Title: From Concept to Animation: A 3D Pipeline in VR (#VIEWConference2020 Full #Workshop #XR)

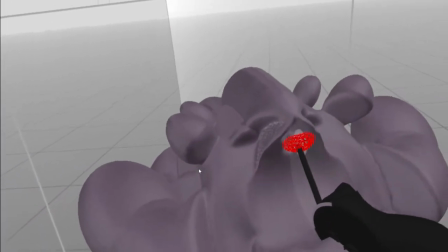So over here just past the muzzle I'm creating a space for where the eyes would be and I'm sort of looking at where the
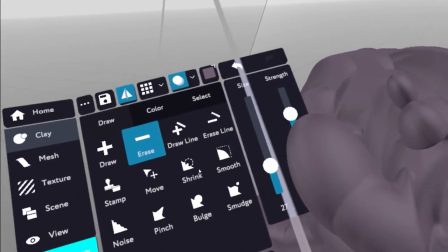brow line might be so i'm bringing in touches that are familiar from our universe and the creatures that we know in our world but i'm trying to take enough
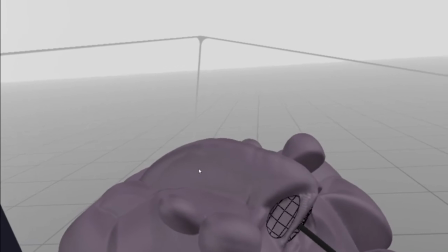liberties so they feel um that like they belong in something out of this world um but also um you know were
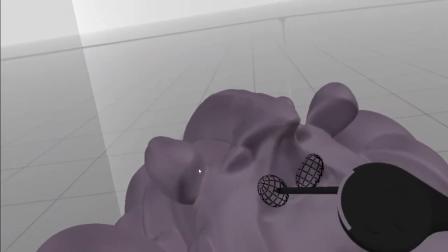we to interact with them uh you know we could we would sort of realize that yes they can exist in our world too it's just that we've never seen anything like this
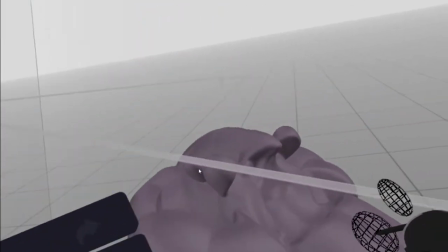before so you can see there i'm sort of smoothing out the rough edges but i'm being very careful not to lose the definition and like all all
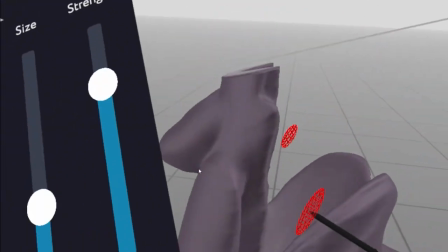the stuff that i've been showing you it it always starts off looking a bit um
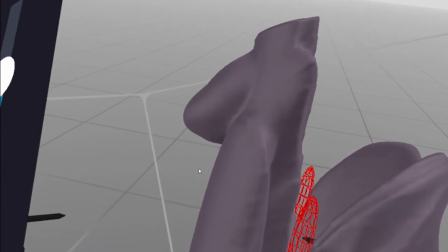all over the shop and uh and sort of abstract and
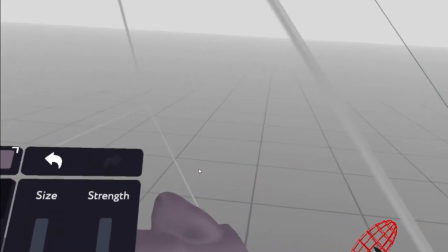but um even with um cutting into it there with the mouth shape i'm using that oval shape but i've squished a little bit more and
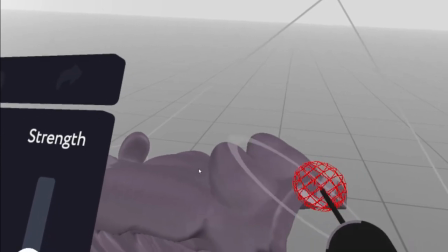it might seem like um you know i'm sticking too much to this sort of shape language into the tools but it works for me you know I um
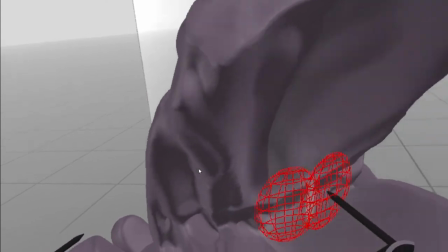I feel I feel like everything feels a bit more holistic if I um if I stick to as few tools as possible and as few shapes as possible and just find
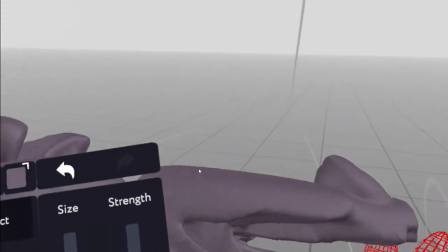um overlapping and um overlapping shapes and
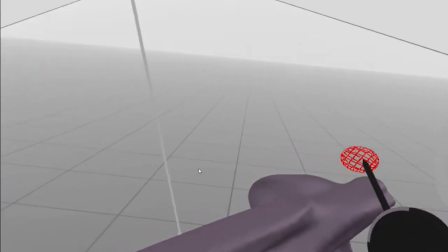intersections that kind of work in harmony with each other and I find that I can
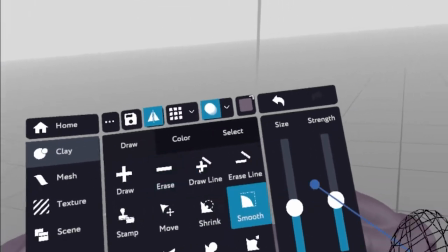you know track
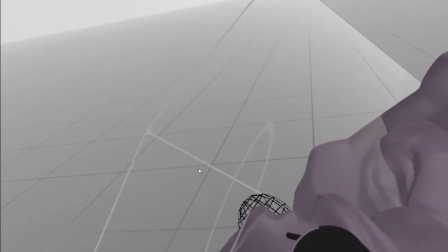my progress and you know the unity that I'm going for easier if I am if I if I use one tool one or two tools
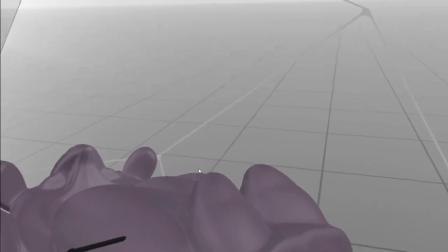to do the major forms you know symmetry helps a lot
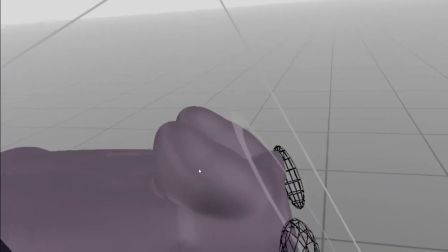with with stuff like this because you know you you you get everything in sort
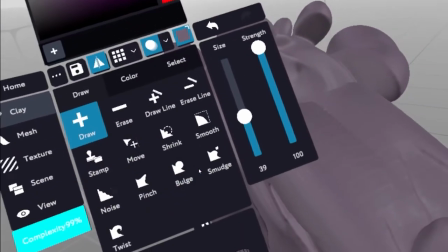of the ideal the ideal symmetrical format and then you can turn off symmetry and then make your
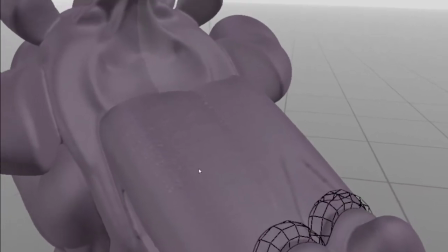adjustments to add more more personality so the the
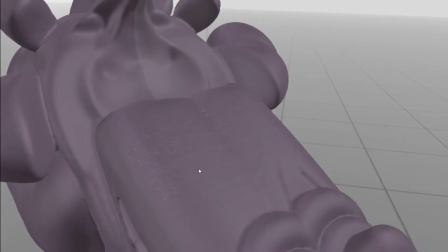bumps on his sort of muzzle snout thing here it's just using the
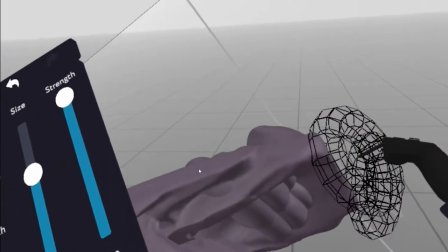doughnut shape and I've done this trick before where you add the bumps on the
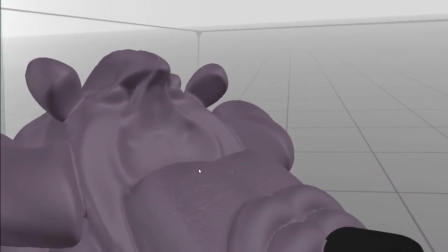top and it comes through to the bottom and if I smooth the bottom ones up in a different way to the top one it's a pretty convincing sort
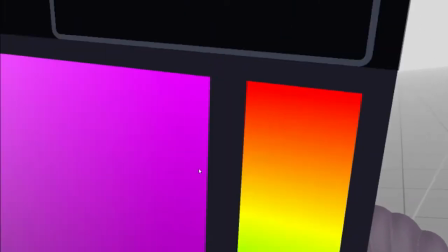of shape shape and detail for the inner mouth and the top it sort of looks like the you know the out of outer skin you
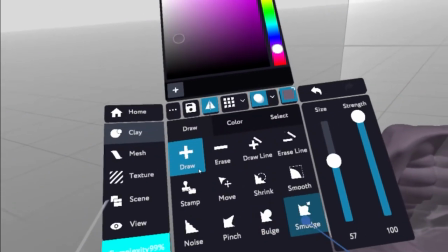know the outer skin of like an alien layer so I'm thinking of muscle groups and
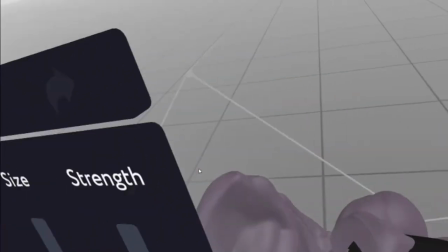underlying skeleton but not overly beholden to it you know I've sort of just got the knowledge in my mind before I went into
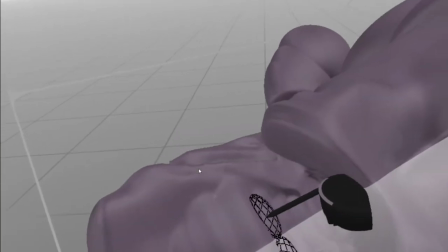sculpting this I was looking at you know photos of hippos and and
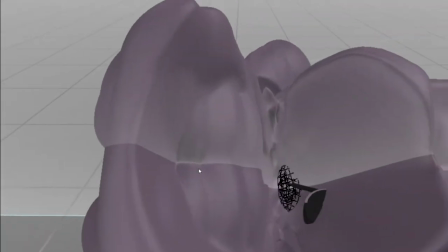cows you know I was sort of pulling from those sorts of bovine and, you know,
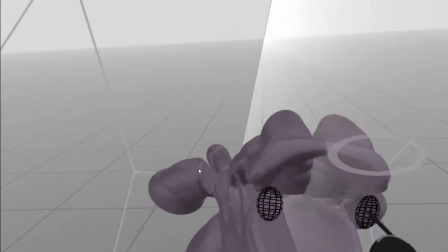larger mammals, but not trying to make it like it's a sort of a cut and paste job of those two species.
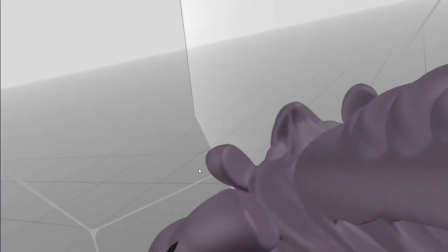I think it's getting inspiration from the way some of those, you know,
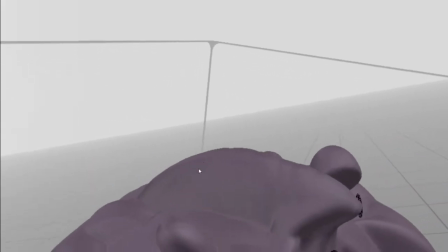how nature has kind of evolved that particular species into some of the choices
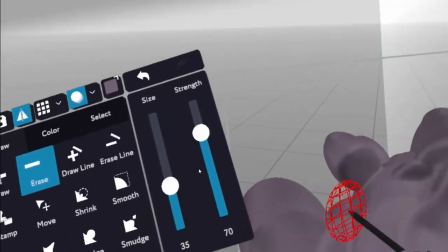and some of the solutions it's found for the way they breathe and the way they eat and that sort of thing.
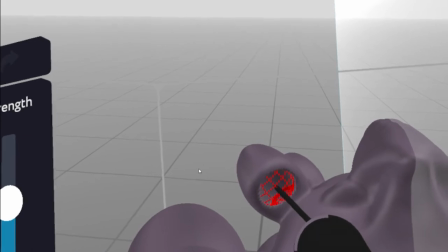So I'm trying to bring in those touches of believability into this character.
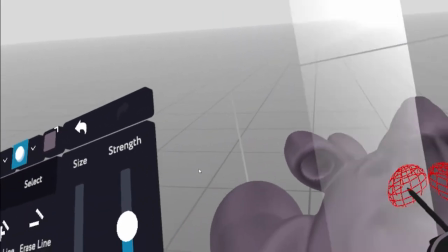Something from the script is how they breathe and how they hear.
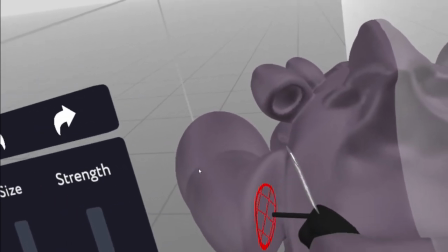They've got multiple sort of cavities and
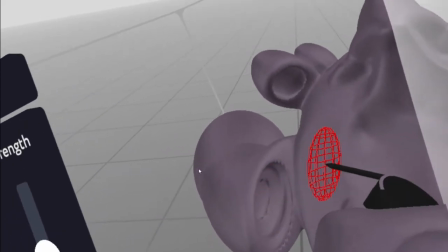air holes through their head.
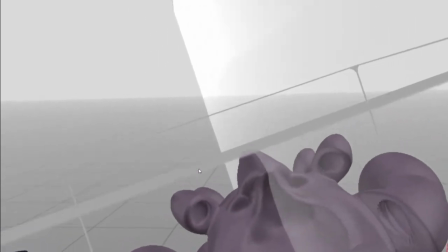So that's what I'm building here. So those side ones are basically ears that sort of inverted.
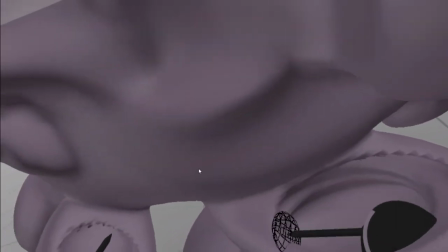And there's a story reason and a very funny story point, a recurring gag, really, that happens with that.
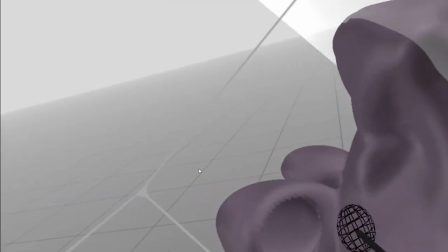And you can imagine what that's like compared to the way we're used to hearing.